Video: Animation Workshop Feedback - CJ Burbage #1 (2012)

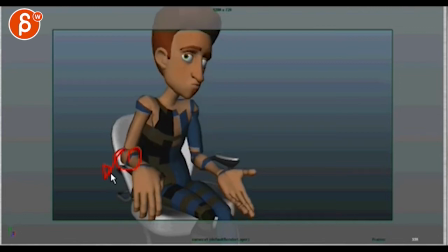745s
This guy here is going down, so the elbow part is going down right here, while nothing is going on in this section. And I'm not talking finger curl change, but a bit more in your upper part of the wrist.
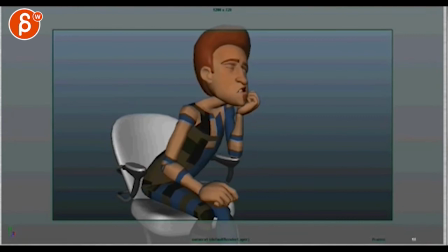762s
Alright. And I'm looking at your lip sync.
Don't be disgusting. Those women were into.
What I would do for your next pass in your lip sync, I think all the ideas are there.
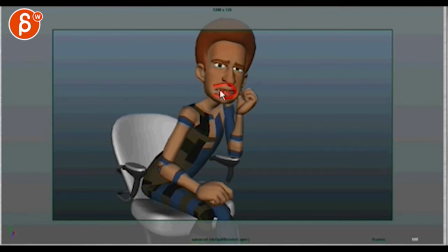778s
It's just moments like here, it feels very flat. Like the lips feel very flat. Same thing here, this feels very symmetrical. There's a little bit of a change here, it seems like, but it still overall feels very symmetrical.
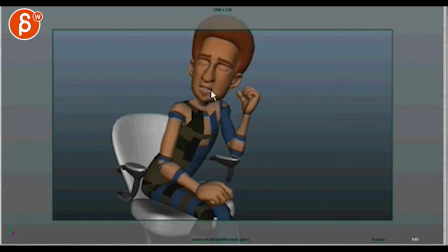793s
Even changes like that feel almost like you just open the jaw a little bit and then left the shapes. The lips feel very flat.
Those women were into.
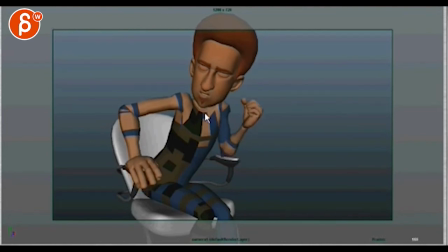808s
That's good. You got some arcs in your corners there. Just be careful how you hit that pose. You go up here and it kind of hits. I'm looking at this line here. Goes up here, here, and then go back down. And that is kind of a.
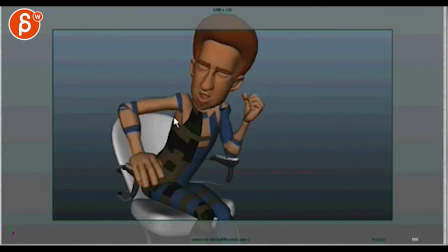827s
It's a very linear change of direction.
Those women were into us.
So that in real time feels a bit harsh. And you can soften your jaw movement a bit. And then watch out where you got the corner out move into the in.
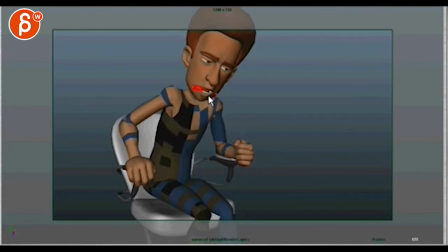846s
But it's all straight. So on sections like this, you could have a little arc down.
Into us because we were artists.
And then.
Because we were artists.
And. It's fine.
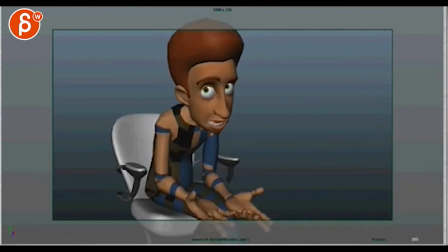859s And then reality hits.
This was a bit swingy.
Because we were artists.
The sink.
And then reality hits. And then reality. It's because we were artists. And then reality hits.
Just the reality. I want to feel a bit bigger on real.
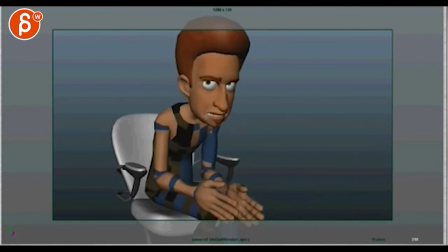873s
Just you're going to push those poses a bit.
And then reality hit.
Like I don't feel the re.
And then reality.
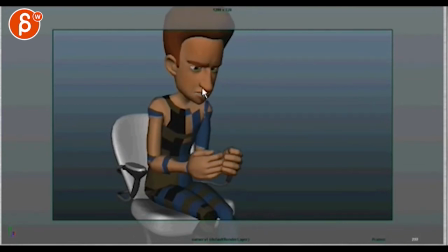881s
That's your re moment. And I think in re, you can bring up those lips a bit higher. Not like a crazy sneer, but. It's a bit higher.
Reality hits and no.
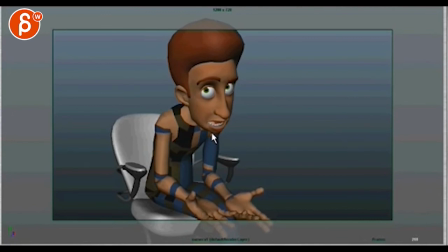893s Reality hits and.
And watch out how you hit. Like the corners feel like they're going out, but then back the same way. Instead of out, and into an arc, into another pose.
And no money and no real future, and then, you know.
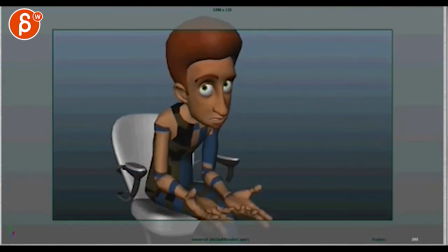909s
That is also a bit out of sync.
And no money and no real future, and then. No real future.
Feels a bit mushy.
And no money and no real future, and then, you know.
And then the you know feels a bit late.
And no money and no real future, and then, you know.
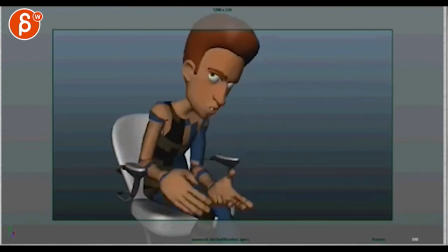924s
The you know. So just this right there feels late.
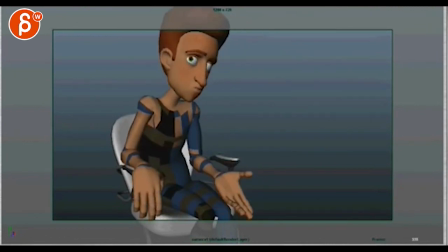Your exhale there, you know, feels pretty good. I think you might just push out a bit more where you're like this,
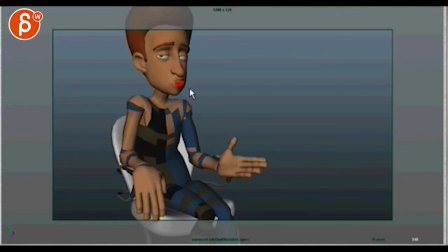947s
but you have a moment where these lips come apart just a tiny bit to really feel like he's doing making that sound. Not by much, like even like just a sliver like this would help. And that is it, lots of notes.
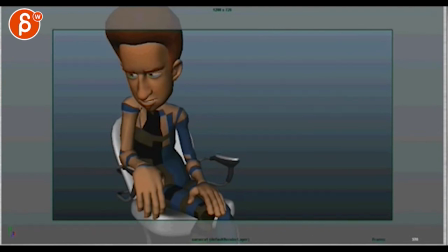964s
I will concentrate on that first. But it's already a really good shot.
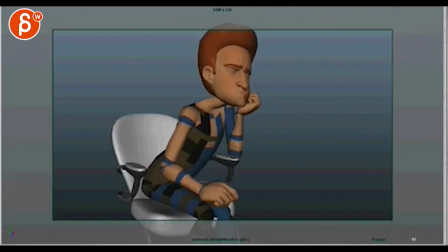969s
I'm being picky here about especially IK stuff. It's very important to me that IK things are hidden.
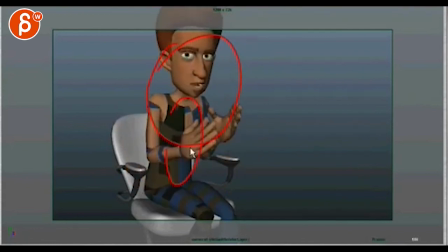974s
Because you don't want to have awesome things going on in your pose and everything, and then you got IK arms that stand out, and you're going,
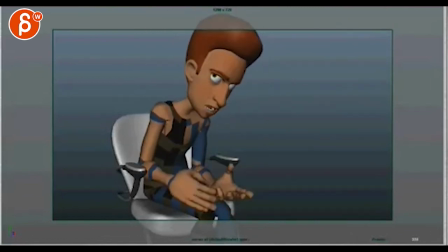981s
can't do the technical aspects of IK arms.
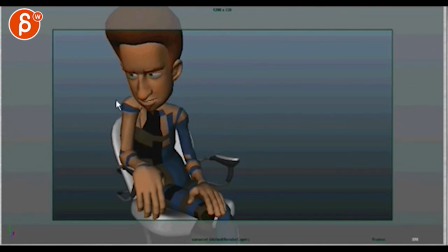987s
Love the. I know it's just low res, and that's what the costume looks like. It cracks me up.